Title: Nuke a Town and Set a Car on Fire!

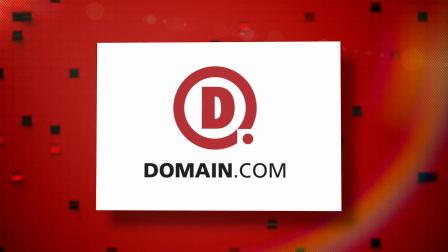This episode of Film Riot is brought to you by Domain.com. Today on Film Riot, we light shit on fire.
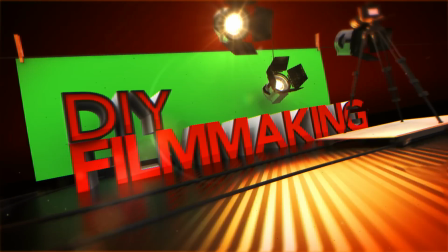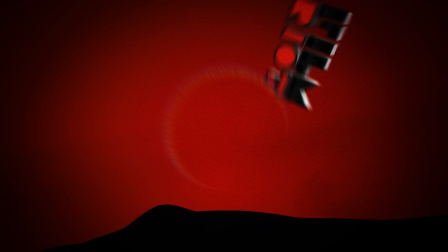Welcome to Film Riot. This is the takes of mystery, added the effects and techniques, going to some of your favorite Hollywood films. I'm your host, Ryan Conley, and if you missed it, we released our Fire Asset Pack last week, and with it, we released a fun promo sketch for it.
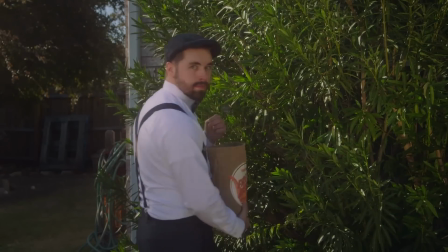This one.
Hiya, friend! What are you doing? Gardening? No!
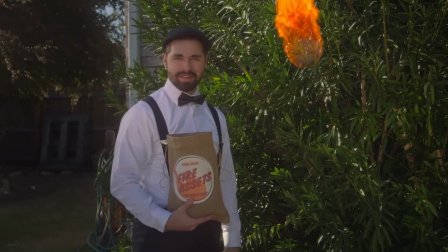I'm setting on fire! Oh my! Where's a fella get a fires like that? Well, trying Digital's Fire Asset, of course!
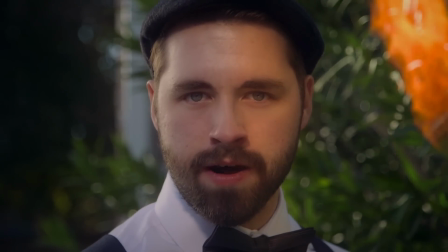Did you say asses? No. Assets.
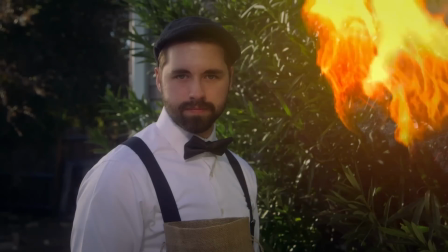Well, is that the only fires you got in your sack? Golly, no! We've got tons!
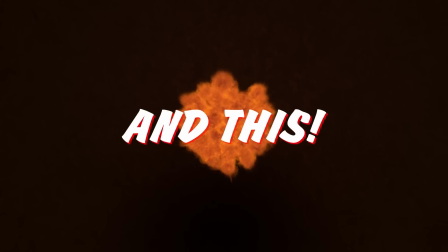Like this fire! And this one! And this one! And this! And this! And a bunch more!
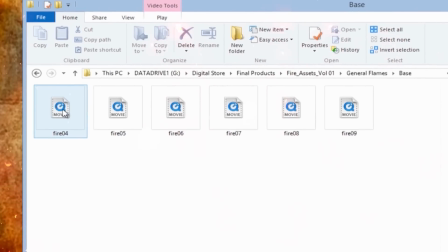30 unique fires with 45 files in total. If you want to see the whole promo, go right here. And if you want to check out our Fire Asset Pack, you can on our store right here. Anyway, ever since we released that promo, a lot of you have been asking how we did some of the effects. Most of all, this shot. And even more than that one, this shot. Yeah. Looks like. And since I'm starved for your approval, let's do it. Now all the stuff that I'm going to show you here, you don't need our pack for. If you have fire assets from somewhere else, you can just use those the exact same way.
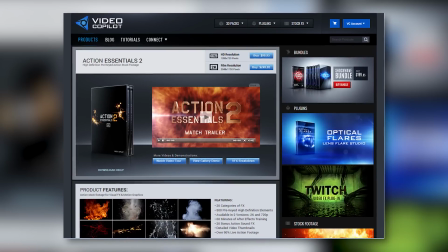Video Copilot has Action Essentials, which has ridiculously awesome fire assets,
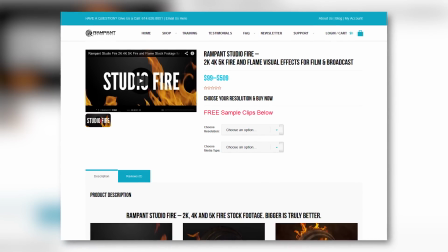and Rampant Design also has a large list of great fire assets, so wherever you're getting them from, you can still use these techniques.
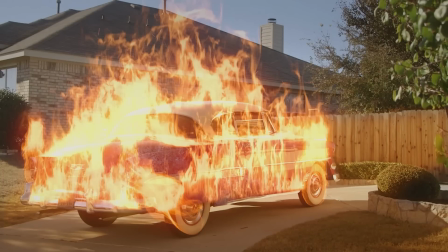But first up, this shot. This shot relies on adding layers of fire to add depth to the shot and fill out the car. So we're first going to gather a bunch of fire assets that will work, like this one, this one, this one, and some embers.
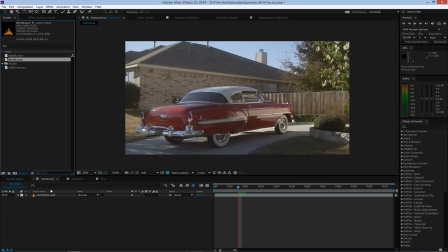And now we'll start placing them in, putting them each in a blending mode like add. I'll place them in different spots like so, scaling and rotating to give the look of actually being on those areas of the car.
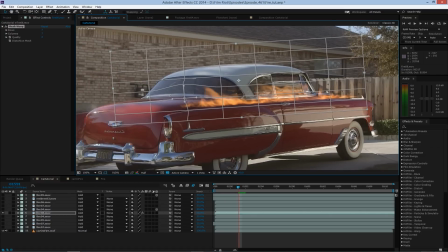And with some, like this one, adding a mesh warp so that I can bend the asset to curve onto the car to make it fit perfectly.
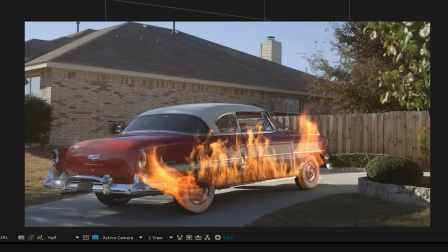We use these fireballs here for the tires and then finish it all off with some embers coming off the car.
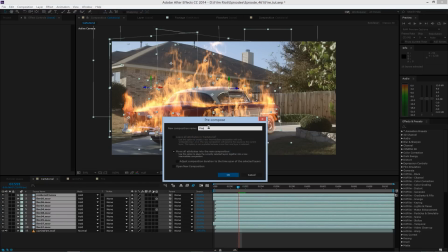Next, I will pre-comp all the fire, slap that back into a blending mode of add, and then turn it off for now.
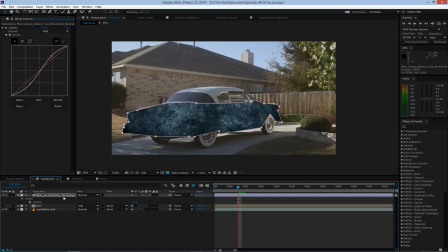Then I'm gonna add a grunge layer to the car, mask it to the shape that I want it to be, make sure that it's under our fire layer, then place the grunge in a blending mode, like screen, and then drop the opacity just a bit. We do this to give the paint that being burnt look.
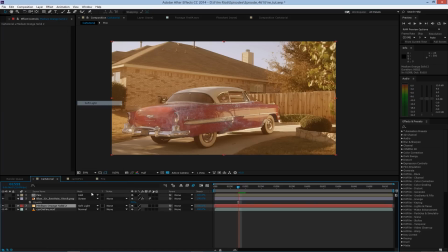Moving on, next we're gonna add an orange solid, switch it to soft light, alt-click the stopwatch for opacity and type the expression wiggle, open bracket, 5, comma, 25, close bracket, and that's gonna make the opacity fluctuate,
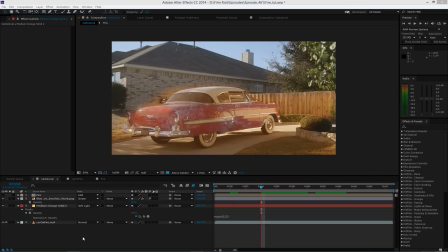then mask around the car and the floor, feather, and we have some light for our fire. Next, we're gonna add an adjustment layer below the fire but above everything else and use this to simulate heat distortion.
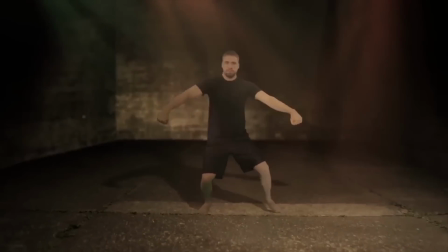For this, you can use turbulent displace.
Turbulent displacement, turbulent displacement.
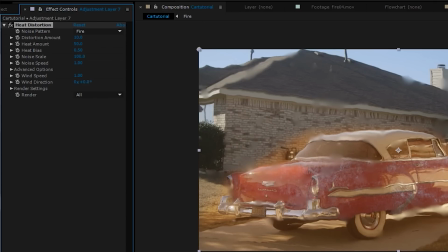Or heat distortion from Video Copilot, which is 10 times better and you can find right here.
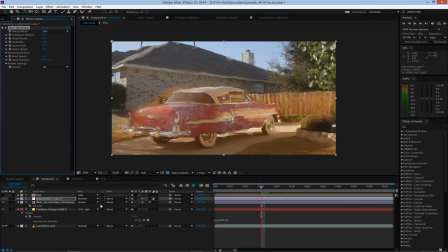So we will slap heat distortion on our adjustment layer and set it to get some nice waves happening,
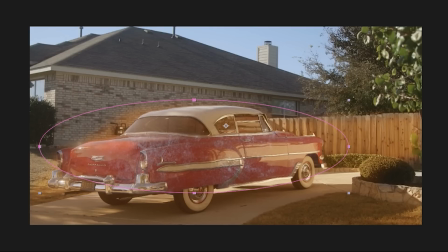then mask around the area that we want it to affect so that it's only affecting that area behind the fire, and then add a feather again. Next is color correcting the fire. Out of the box, the fire is kind of dull since we left it ungraded. We did this on purpose so that you can squeeze as much color out of it as possible, making it easier to adjust our fires to fit your scene.
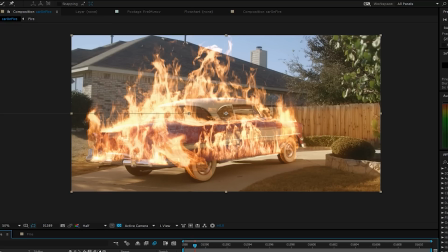For this one, we went with a bright yellow pinkish sort of color.
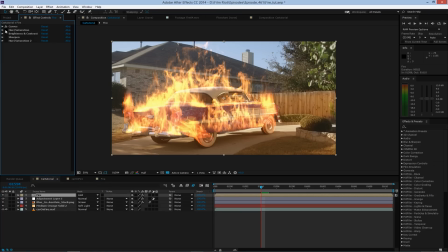To get that, we added curves to brighten it up, then hue saturation, selected the yellows and shifted them a bit more red.
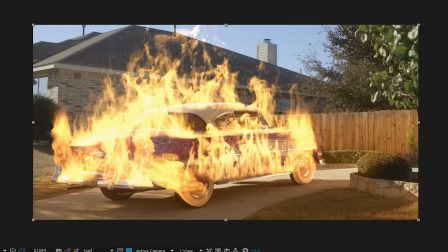Next, we added brightness and contrast, upped the brightness and lowered the contrast a touch, filling out the fire a bit and giving it more of a realistic overexposed look.
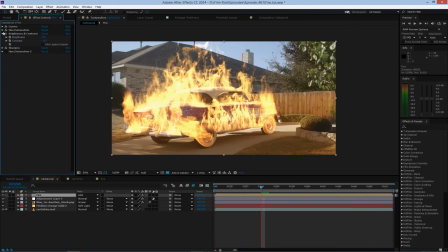Then some sharpening to make it crisp. And finally, another instance of hue saturation.
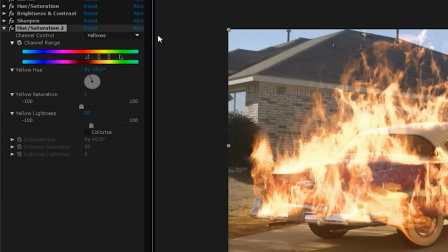In the red, we shifted them a touch and darkened them up. And then in the yellow, we once again shifted them a bit towards the red and this time brightened them just a little bit.
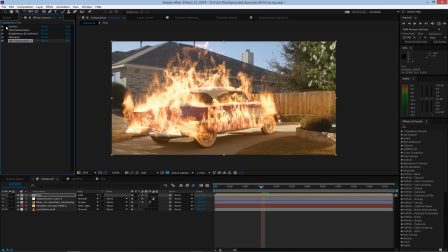And now we have this, before and after our color correction.